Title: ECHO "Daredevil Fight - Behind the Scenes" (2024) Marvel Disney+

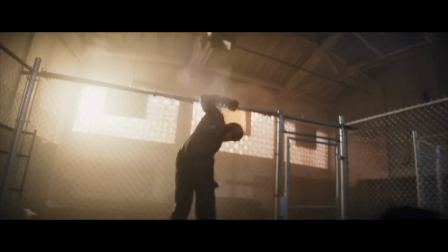I wanted the audience to feel like, oh, snap, we've stepped it up to the next level of like, oh, we got a little dirty here, didn't we? Hello, I'm Mark Skizak. I'm the stunt coordinator and second-year director on Marvel Studios' Echo.
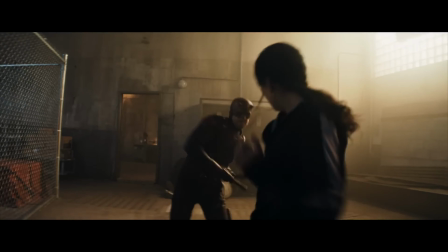Today, we're looking at the fight scene between Maya and Daredevil. The storyline behind it, which is Kingpin throwing her to the wolves at this moment and saying kind of sink or swim,
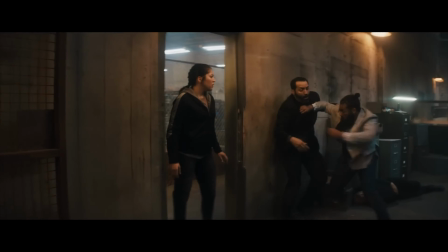kid, you know, it's now's the time, was the base of what we were going for.
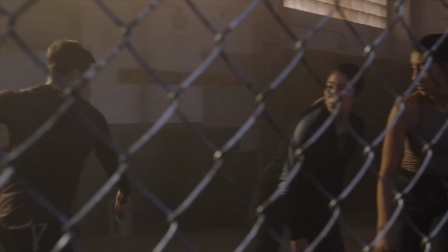Making that into what we ended up with took collaboration from everybody.
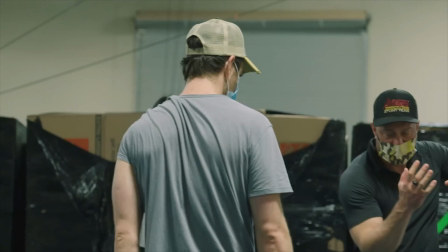When we started doing the stunt biz, we were able to do that just in our rehearsal space. You know, we'd build boxes and pads and whatever else.
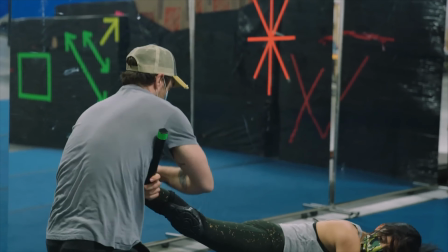It's like we're kids making a fort. We sort of built the actual set to what we built in our rehearsal space. So this was a little bit reverse engineered where we kind of created this whole flow and this fight,
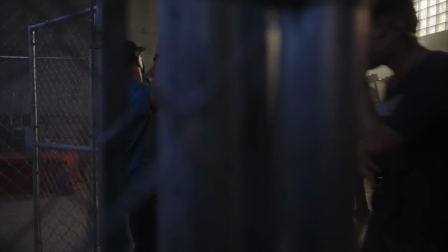and then we sort of built the actual set to look enough like that. For Maya's fighting style, we looked at her introduction back from Hawkeye. She's trained by a villain. There's nobody really holding her back. I wanted that switch that flipped. It's like, oh, you know, like, yeah, one punch to the face would work,
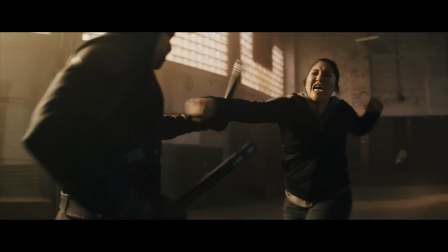but why not give him two in this MMA-grounded mixed martial arts where she can kind of come at you with anything,
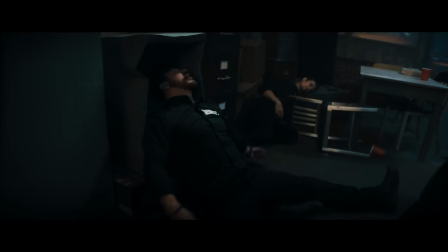and you don't know. Alaqua obviously is incredible. As my fight coordinators are building this, they know her fighting style.
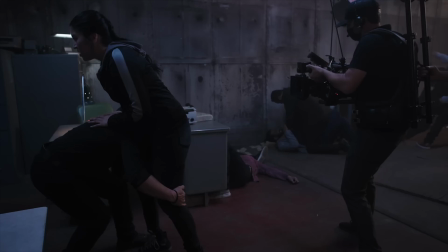They know what her strengths are. So what we're gonna do is we're gonna put that into the fight. We're gonna build that in, so that we know that she can pull it off, she can do it great.
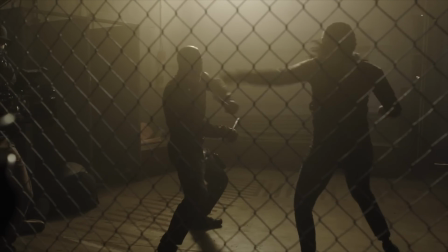We wanted to make sure that every punch that she threw, that she actually got her body behind it, and she, you know, it looked real, like she was going for it.
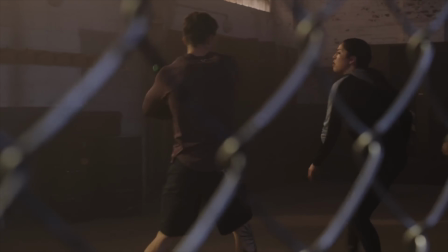I would say, hey, Alakwa, can we go harder? She's like, yeah, go harder. And everybody's like, well, you know, and I was like, no, no, she's good.
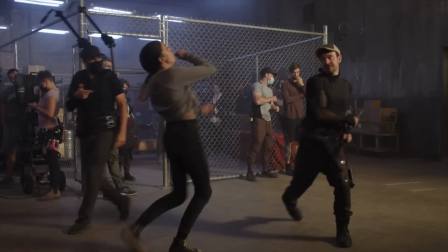Same thing with Charlie. I mean, he comes in and he wants to do everything. He's a legend, so he's able to come in and learn the fight in a day.
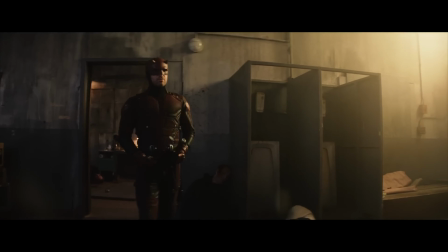You know, like, Daredevil's a badass.
I've been watching them all night. And then you guys show up.
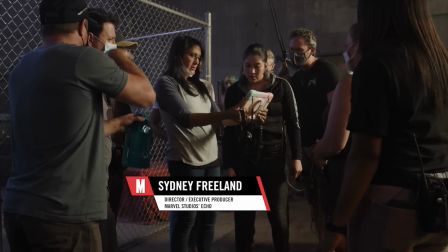Sydney had the idea of making this a one-er. A one-er is a continuous shot.
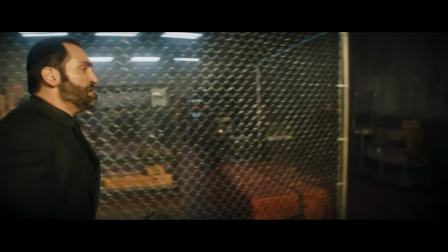This is incredibly challenging. Like the guy comes crashing through the door or any of those things,
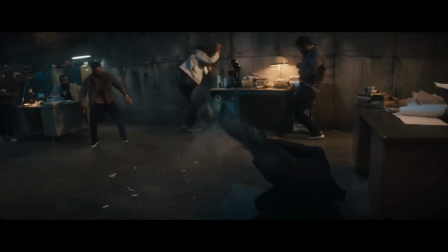he's got to do that 20 times to get it right because there's so many elements that happen after that that's still in that same shop.
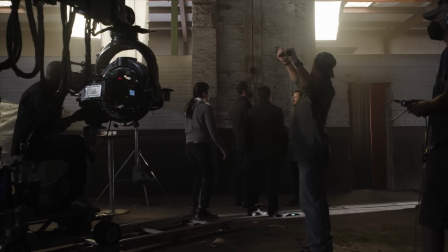We make it a one-er by using blends and transitions and fancy camera work in order to make it look like one seamless shop.
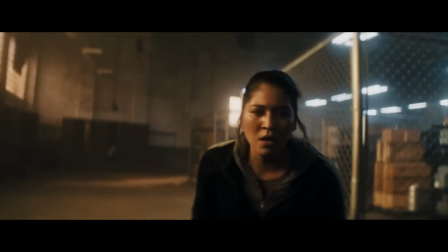If you go back just a little bit, when our actress Alaqua comes in, that is now the stunt double.
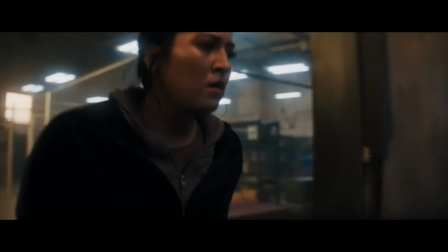So she walks through and we did a wipe on her back.
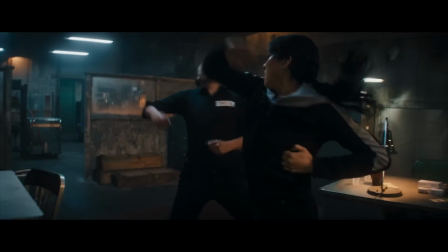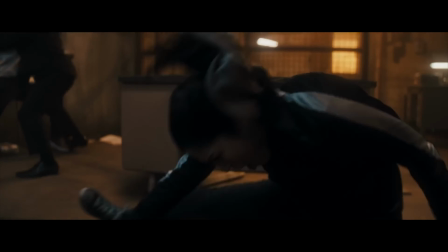There's another wipe right here. So that was Alaqua rolling on the ground, but it was Caitlyn in the beginning.
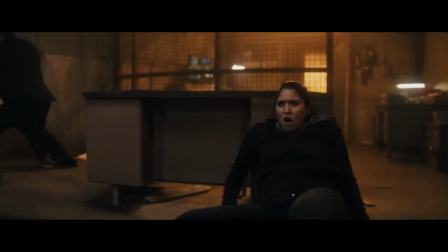We were questioning whether she would want to do that. It was kind of a hard hit.
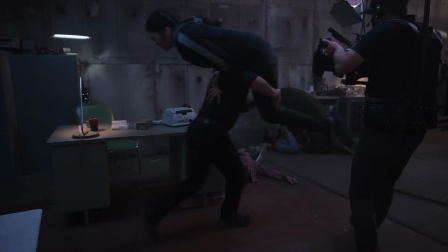You know, she slams up against a desk, and if it doesn't go perfect, then her head hits, or her hip hits, or whatever else.
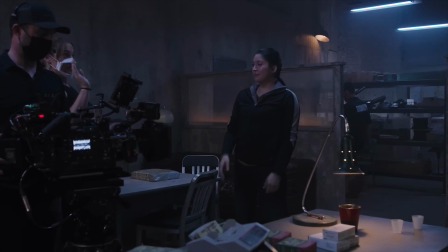And she wanted to do it. So the balance between, I don't want you to get hurt, and this one has the potential to do that, so you've got to hold her back sometimes.
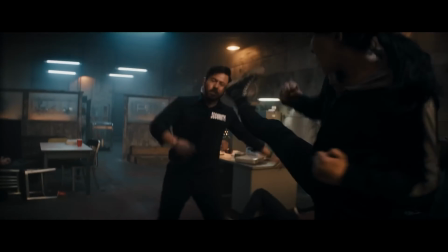Now this was another cut, so that was hidden in a whip pan. I love this kick right here.
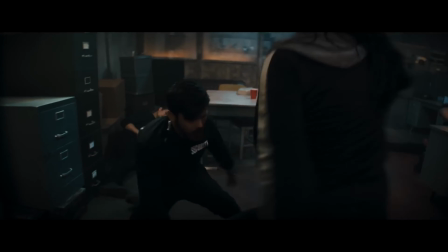And then we went back up to her, so that was hidden in a whip.
Nice job, kid.